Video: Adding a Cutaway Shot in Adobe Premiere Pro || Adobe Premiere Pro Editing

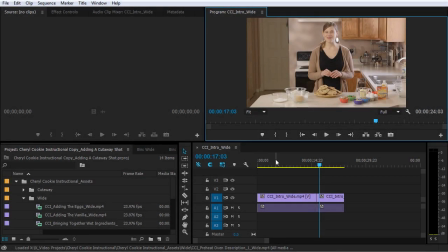(0:00)
In this lesson, you will learn how to add illustrative cutaway shots to your video. So a cutaway shot, or a B-roll shot, is footage that's inserted to help illustrate a point, to help tell a story, or to hide things like a zoom, a camera shake, or something else that you don't want the viewer to see.
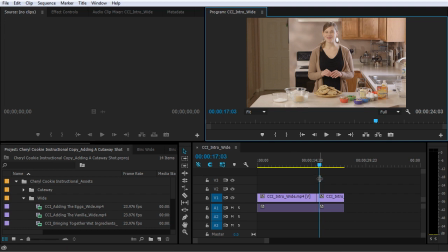(0:16)
In this case, I'm going to use a cutaway shot to do two things. It's going to help illustrate what Cheryl is talking about, and it's also going to help hide this transition here that we've created from the first part of the take to the last part of the take when she gave a stronger delivery of those last few lines.
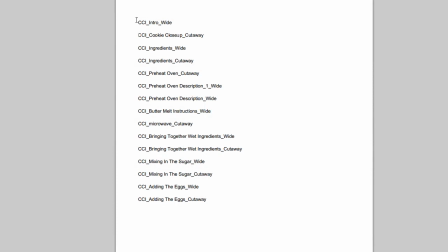(0:33)
So to help make this a little easier, I've created a little PDF here with a shot list in the order that we will be assembling these clips. And you can find this PDF along with the rest of the downloaded files for this course.
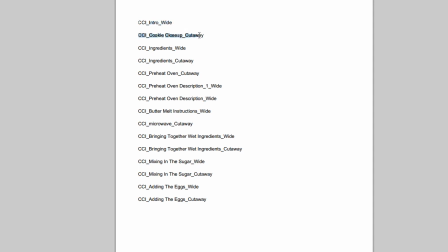(0:46)
So you can see right up at the top, it says CCI Intro Wide, and then I have another shot listed called CCI Cookie Close-Up Cutaway.
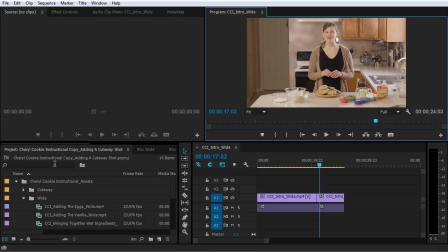(0:54)
So let's jump back to the project and locate that file. Now the easiest way to do that is to just search for it. So let me search cookie and see what comes up here. In the cutaway folder, I see, oh yeah, right here, cookie close-up cutaway.
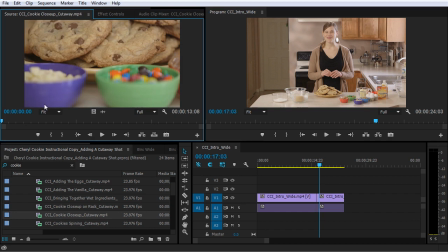(1:12)
So if I double click this, it's going to open up in the source monitor. And let me scrub along here and see what we have. All right, there's a little kind of rack focusing, a slow little tilt, and then a little bit of a rack focus,
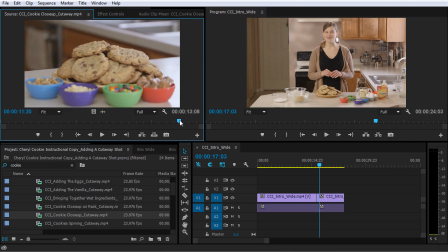(1:27)
and then a kind of nasty zoom out and some more kind of shaky camera stuff.
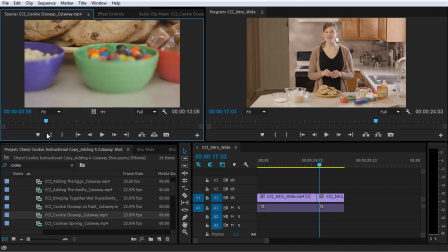(1:34)
I think I can probably grab a portion of this footage here, probably right here after this initial focusing takes place. So I'm going to mark an in point with I on the keyboard. And then I'm going to scroll along here.
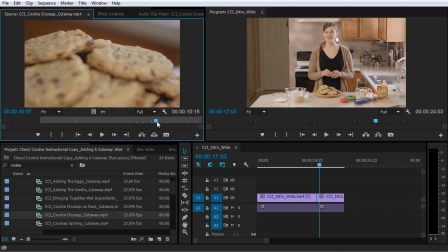(1:53)
I'll mark an out point right before this snap zoom happens by pressing O on the keyboard. Now, what I want to do is add this cutaway here so that it ends right on this edit.
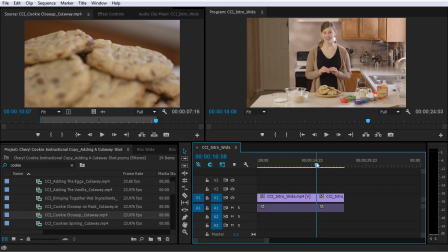(2:06)
So what I could do is position my playhead right on that edit by holding Shift, and then that playhead will snap right to that edit. Then over here in the source monitor, I'm just going to drag the video only right into my sequence.
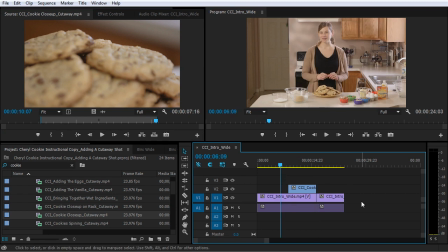(2:23)
And now I have something like this. Let me play it right before this cutaway happens.
It can be daunting trying to find just the right recipe.
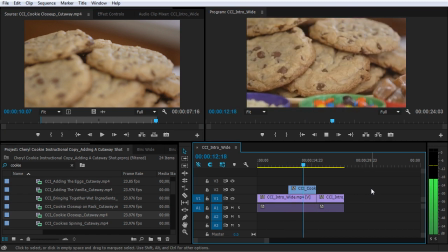(2:31) Not flat, not too dry, delicious flavor, picture perfect, and best of all, easy.
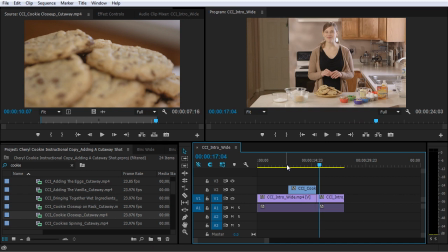(2:37) Hi.
When Cheryl was talking about the attributes of the cookie, this gave a nice illustrative shot for the viewer to look at. It also helped hide this nasty transition that we had before,
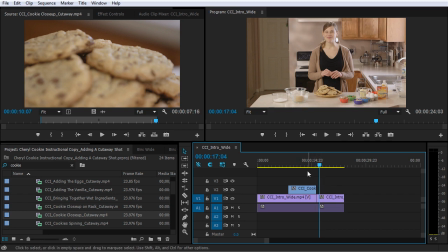(2:50)
and now it's looking much more natural because now that the viewer is looking at a different shot, you really can't tell that we're switching to a different take. Now there is some weirdness going on in the audio there where you can hear kind of some weird things going on with the breath, but that's something that we can fix later.
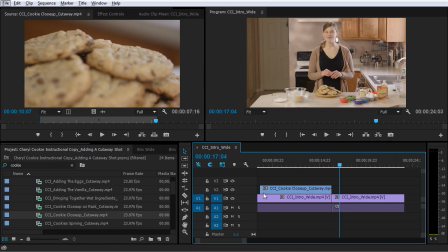(3:05)
So I'm going to zoom in here, and I'm also going to expand this audio 1 track here
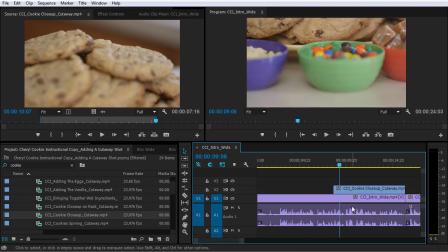(3:13)
so I can see the audio waveforms. And this will help me with the timing on where I want this clip to start. So I want this clip to start right when Cheryl starts talking about the attributes of the cookie. So let me just scroll along here.
The right recipe, not the right recipe.
So right about here, I think.
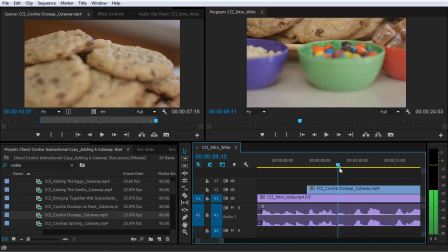(3:32) Just the right recipe, not flat.
And I also want this clip to start maybe just as the camera is moving, because if I start it right here, watch what the camera does.
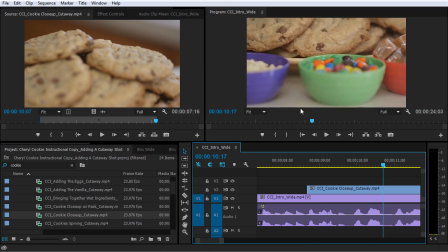(3:42) Just the right recipe, not flat.
It just kind of sits and hovers for a second, and I think that's just a little bit confusing. So I'm going to make a little edit to this in point here by just using the trim tool. And when I do, the program monitor is showing me exactly where the new start frame is going to be.
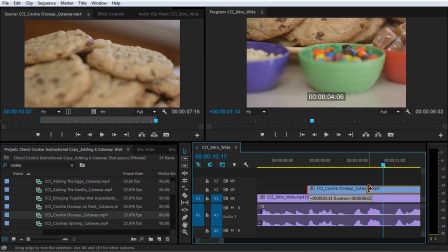(4:02)
So if I scrub slowly, I can see right here, the camera is just starting to move.
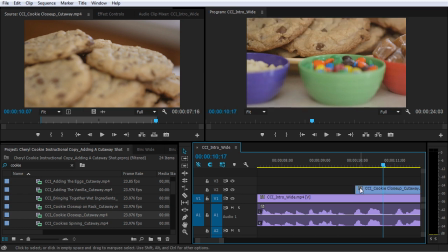(4:07)
So I'm just going to scooch just maybe a couple of frames back, and that's where I want this new start point to happen right here.
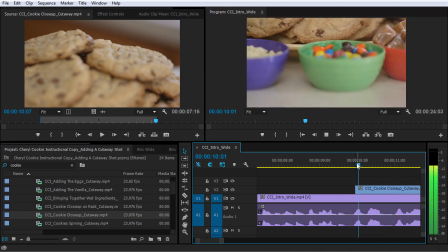(4:15) Not flat, not flat.
Maybe even a few frames after that.
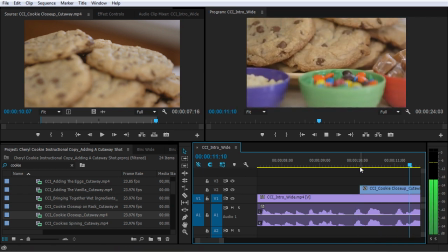(4:22) Not flat, not too dry.
Yeah, right about there looks pretty good.
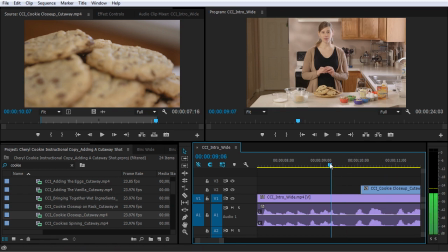(4:26)
And now I'm going to pull that clip so that it starts right between the end of this word and the start of when she says not flat.
Right recipe, not flat recipe.
So right about here.
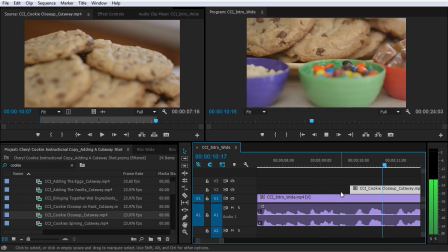(4:39) The right recipe, not flat, not too dry, delicious flavor.
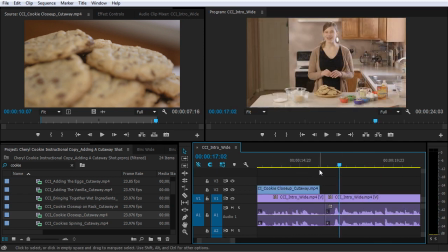(4:43)
Now you see that there's a little bit left over here where we run out of frames on this clip here, and it cuts back to this camera, and then there's that weird transition again.
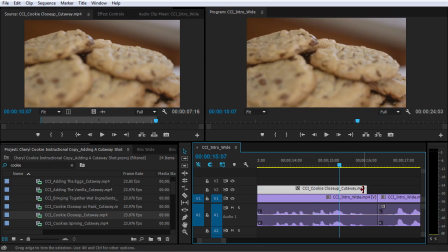(4:54)
So let's see if we can fix that. There may be some more frames here that we can sneak out of this clip.
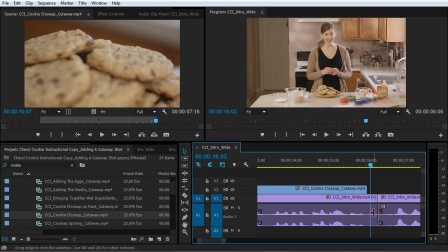(4:59)
Nope, there actually isn't. So I can probably adjust this edit point here, maybe just pull it back a hair. So I'm going to hold Control and then do a ripple edit right back to here.
Best of all, easy.
Hi, Ooh, did you hear that?
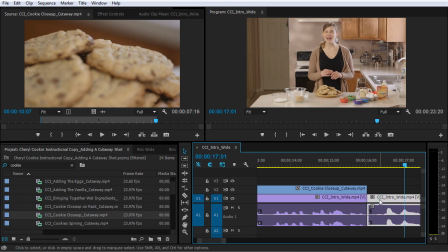(5:16)
What I did was I essentially moved the edit point so that this clip starts right about the time when Cheryl was going to take a breath in this clip.
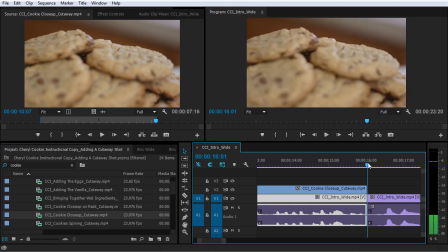(5:25)
So when it cuts back to this camera, we see a small little breath and it looks and sounds pretty natural. Let me play that again for you.
And best of all, easy. Hi, my name is Cheryl Ziegler.
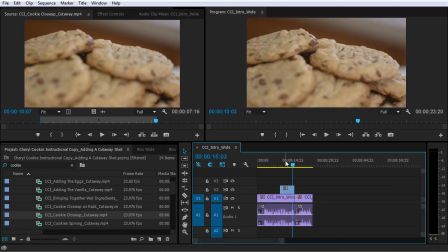(5:37)
So let me play the whole thing right from the beginning. I'm going to press home on my keyboard.
Okay, thank you.
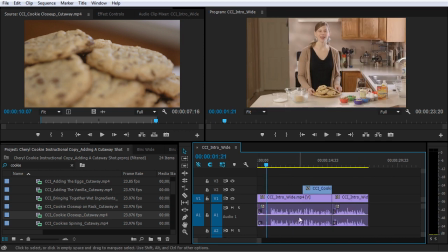(5:43)
Okay. And apparently something got goofed up with the beginning of the shot. So let's fix that as well. I'm going to hold Control here and just scroll to right about here.
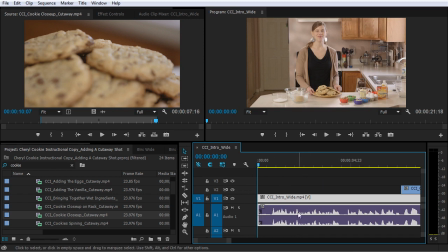(5:56)
I don't want to catch her in the middle of kind of opening her mouth for that first breath.
Have you ever had a recipe for chocolate chip cookies?
And I think what I'll probably do is add a little bit of a fade from black in the beginning of this clip that'll kind of transition in from that a little bit awkward breath that happens there.
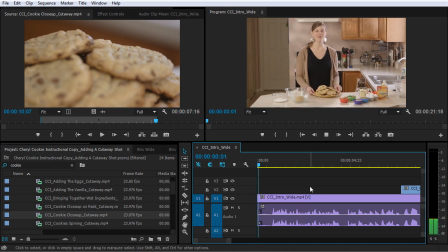(6:13)
So let me put the playhead back at the beginning and let's play this down.
Have you ever had a recipe for chocolate chip cookies that left something to be desired? It can be daunting trying to find just the right recipe.
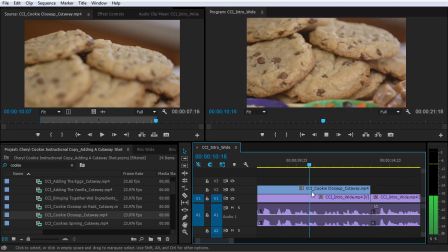(6:25) Not flat, not too dry, delicious flavor, picture perfect, and best of all, easy.
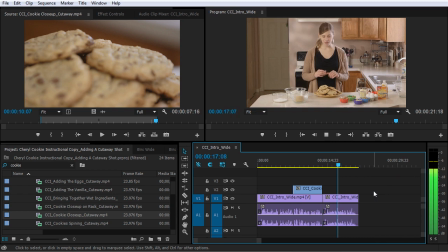(6:31) Hi, my name is Cheryl Ziegler, and in this video, I'm going to show you how to make big bakery-style chocolate chip cookies.
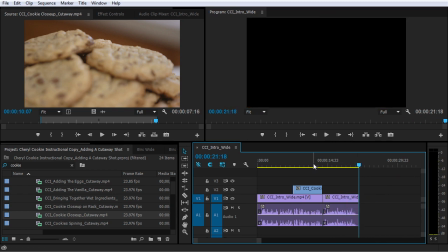(6:39)
I'd say that's pretty good.
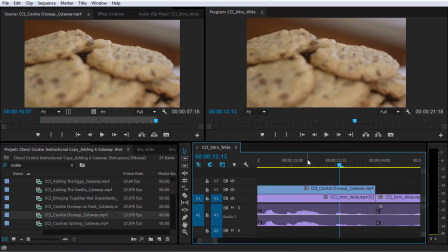(6:41)
So there's a little bit of weirdness, I think, at the end of this clip here. It doesn't quite flow exactly the way I'd like into the next clip. It just kind of hangs out and it goes out of focus, and to my eye, it looks a little bit weird.
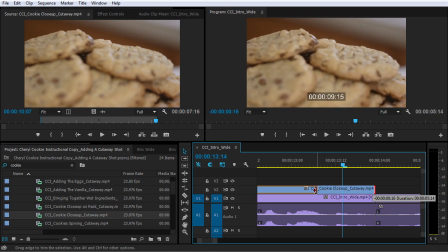(6:54)
So what I might do is just trim this back a hair until the cookies are just a little bit more in focus, and then slide the clip down. When I do that though, now the end point of the clip is not going to be lined up where I want. So I want to get back there and adjust the end point for this cookie close-up cutaway here.
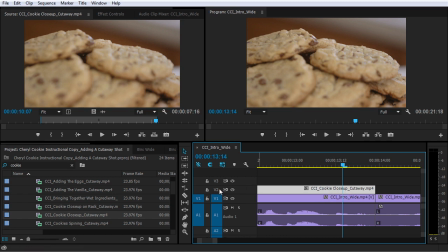(7:13)
To make that navigation a little bit easier, what I can do is come over here and toggle on the track targeting for video 2.
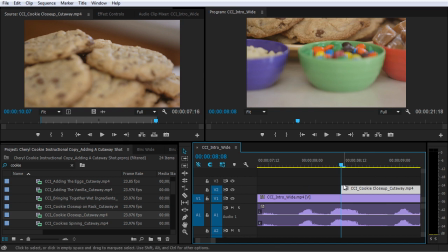(7:20)
Then I can press the up arrow and that will jump the playhead to the previous edit point on all the targeted tracks.
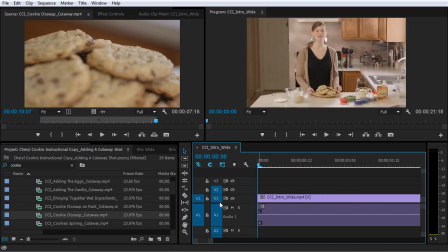(7:27)
So if I press the up arrow again, it's going to go to the next edit point here because video 1 is also targeted.
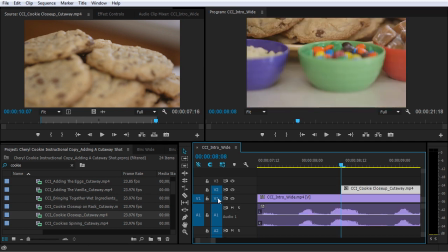(7:34)
If I press the down arrow, it's going to go to the next edit point, as in the next edit point later in time or to the right, but only on the targeted tracks.
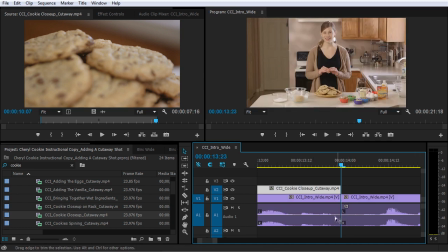(7:44)
If I press the down arrow again, you can see it lands right here. But if I take targeting off of video 2 and I press up, now it's going to jump right back to the beginning because this is the previous edit point of the targeted track, which is video 1 and audio 1.
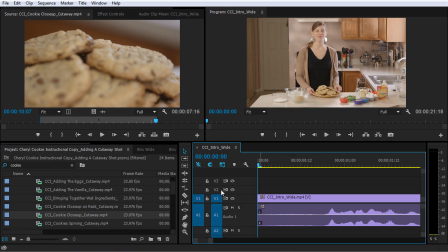(7:59)
And also audio 2 and audio 3, but there's nothing on there. So I'm going to enable track targeting for video 2.
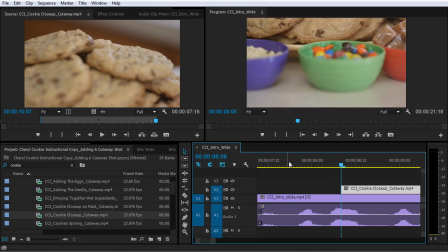(8:05)
And then from this point, I'm going to press down. And now what I need to do is adjust the beginning of this track here so that it comes in right here.